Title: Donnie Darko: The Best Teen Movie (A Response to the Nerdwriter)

I've always believed that there is an art to telling a story that appeals to teens.
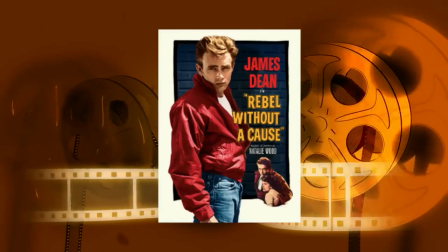Over the years they've evolved from early examples such as James Dean's trio of Rebel Without a Cause, Giant and East of Eden,
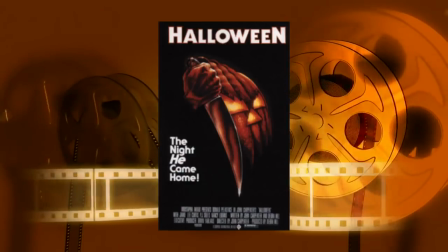to American Graffiti, a lot of early slasher horror movies like Halloween or A Nightmare on Elm Street.
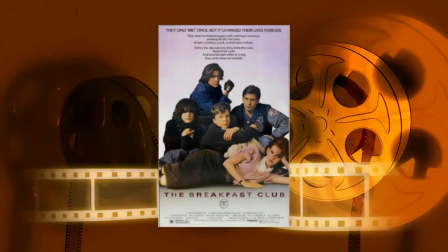Also, who can forget the charm of 1980s hits like The Breakfast Club, or combinations with other genres like Back to the Future or Red Dawn.
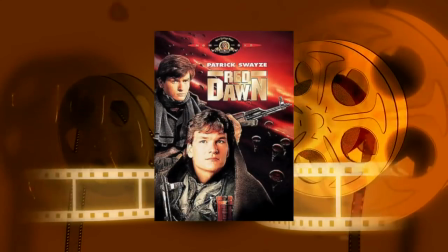Thanks Brian. or offering a new perspective on the genre in something like
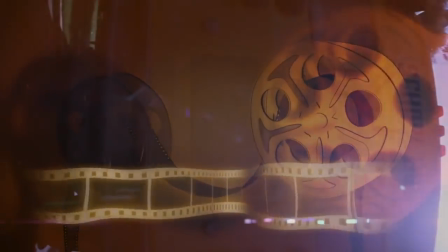2004's hit comedy Mean Girls or the meta-horror hit Scream.
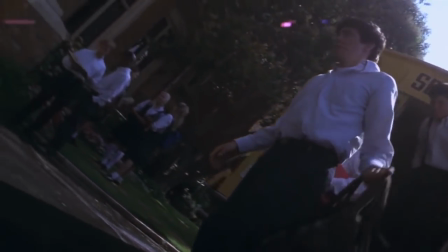Nowadays, a teen movie can relate to recent hits like The Fault in Our Stars, Boyhood or Love, Simon.
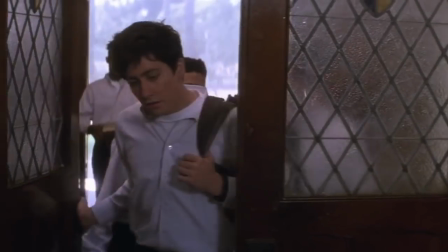And of course, we can't forget teen adventures like Harry Potter or Spider-Man. I was inspired to make this video due to another video essayist, The Nerd Rider,
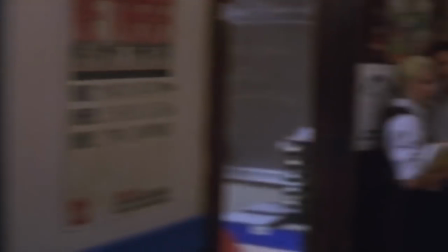who highlighted Battle Royale as being the best teen movie and I wanted to use
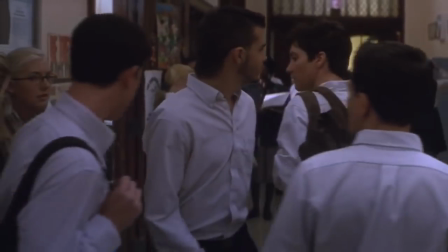that format as an example to show what we can learn from my all-time
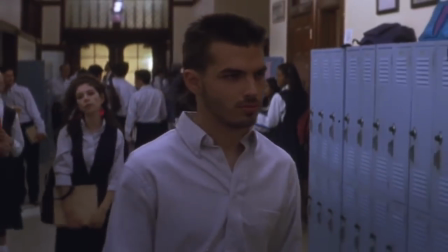favorite teen movie and that's Richard Kelly's 2001 cult classic
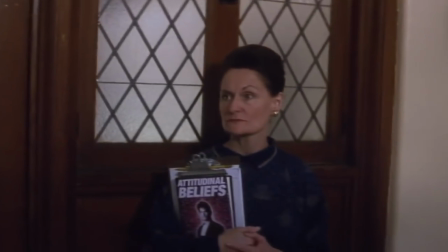Donnie Darko.
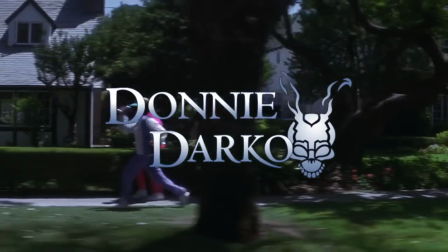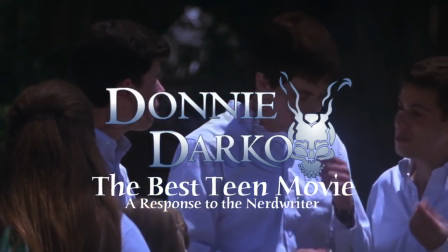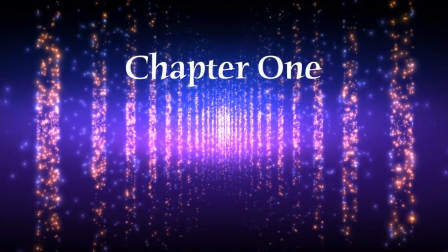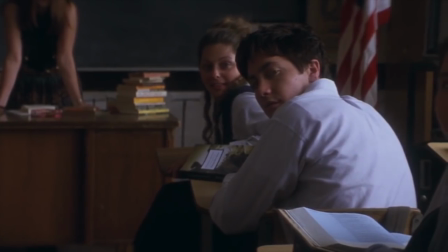So what exactly makes a teen protagonist appealing?
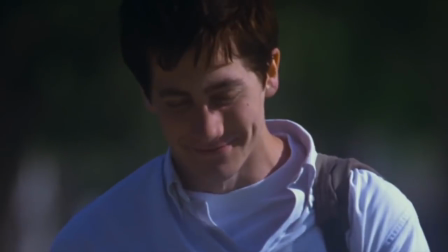Well I think a lot of them fail when writers just go for a typical naive stereotype without much personality.
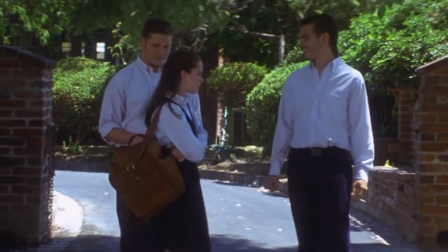Has anyone ever told you that you're sexy? I like your boobs.
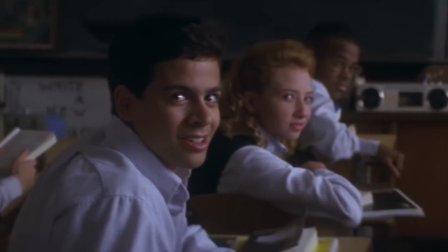Hey.
And what makes a great teen movie is when writers are smart enough to subvert this
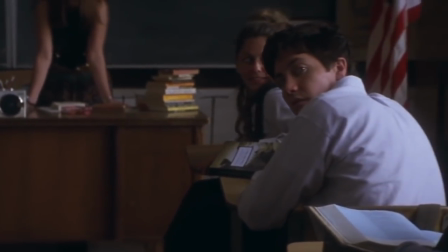and treat teenagers like they can be as complex and interesting as any other character.
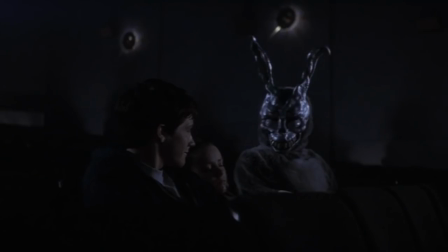In the case of Donnie Darko,
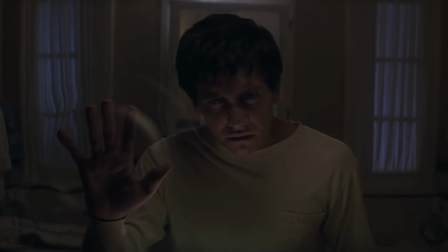it tells the story of a troubled teenager who is plagued with visions of a person wearing a large bunny suit warning him about the end of the world,
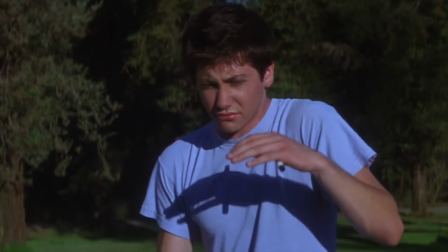essentially putting the fate of the universe into our protagonist's hands.
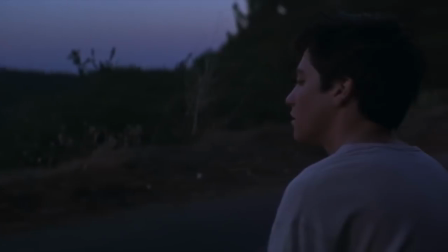Richard Kelly's opening sequence establishes who Donnie is immediately, by drawing attention to the relatively normal people living in his suburb,
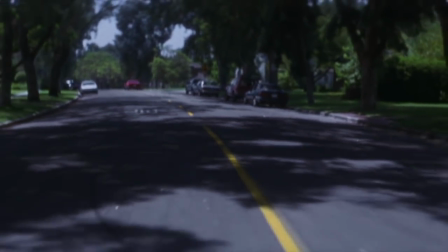our eyes linger at him biking back to the house in his pyjamas, since in our eyes,
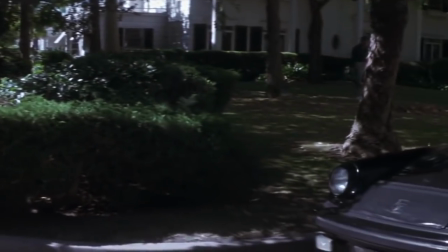he stands out.
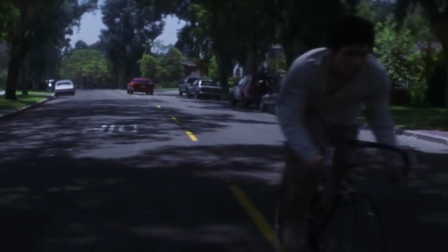But the pyjamas also indicate elements of an everyman persona, thus creating juxtaposition between the everyman and an outsider.
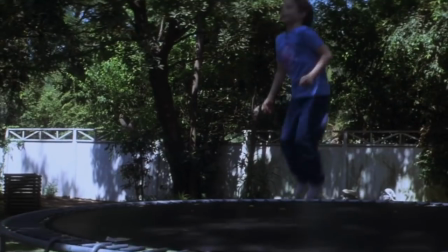The camera later draws attention to Donnie's mother reading a copy of Stephen King's It,
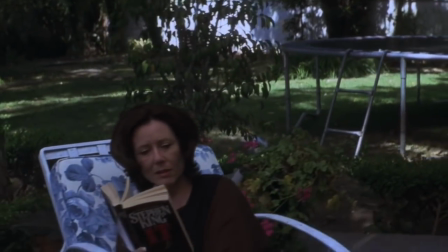a story about a group of children growing into adulthood when a monster plagues their town,
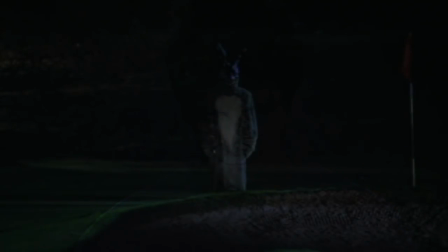perhaps a foreshadowing of what's to come and highlighting the kind of complex fiction that Richard Kelly is a fan of,
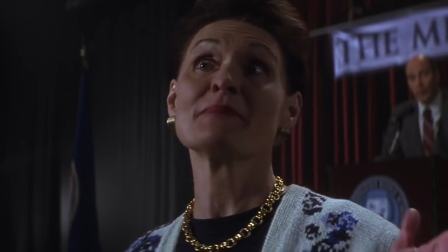which is continued by several plot points in the movie relating to Graham Greene's short story The Destructors and Richard Adams' Watership Down.
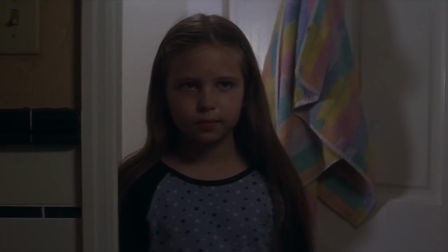The movie isn't concerned with making Donnie likeable,
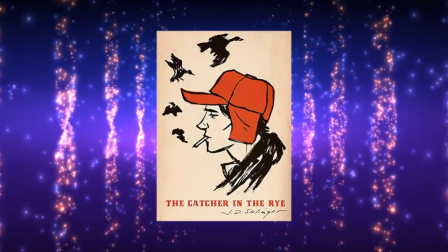He has far more in common with protagonists like Catcher in the Rise Holden Caulfield than the standard teen protagonist,
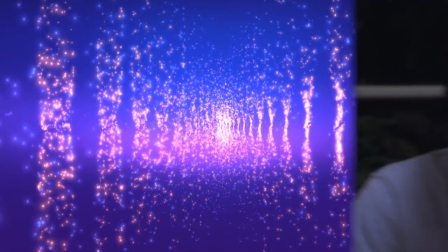with several scenes showing him to lack empathy towards his family and everyone around him.
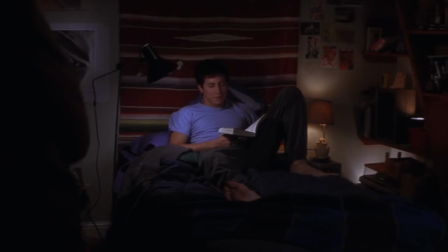This taps into childhood memories of arguments at the dinner table or slamming the door in your parents face when you just want to be left alone.
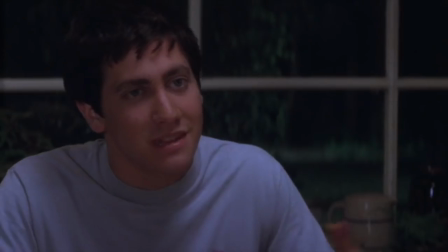This is even played against his younger sister Samantha, who presents questions around the adult concepts Donnie and his older sister argue about at the dinner table,
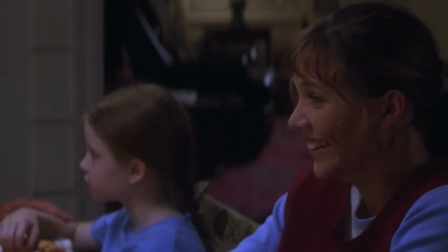like sex and marriage, creating a fine line between innocent curiosity and teenage angsty nihilism.
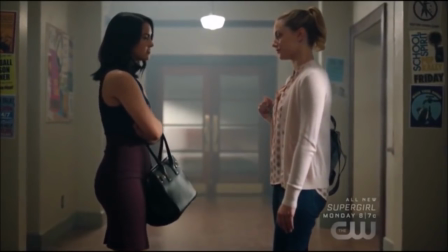If you look now, edgy teen characters are rather popular.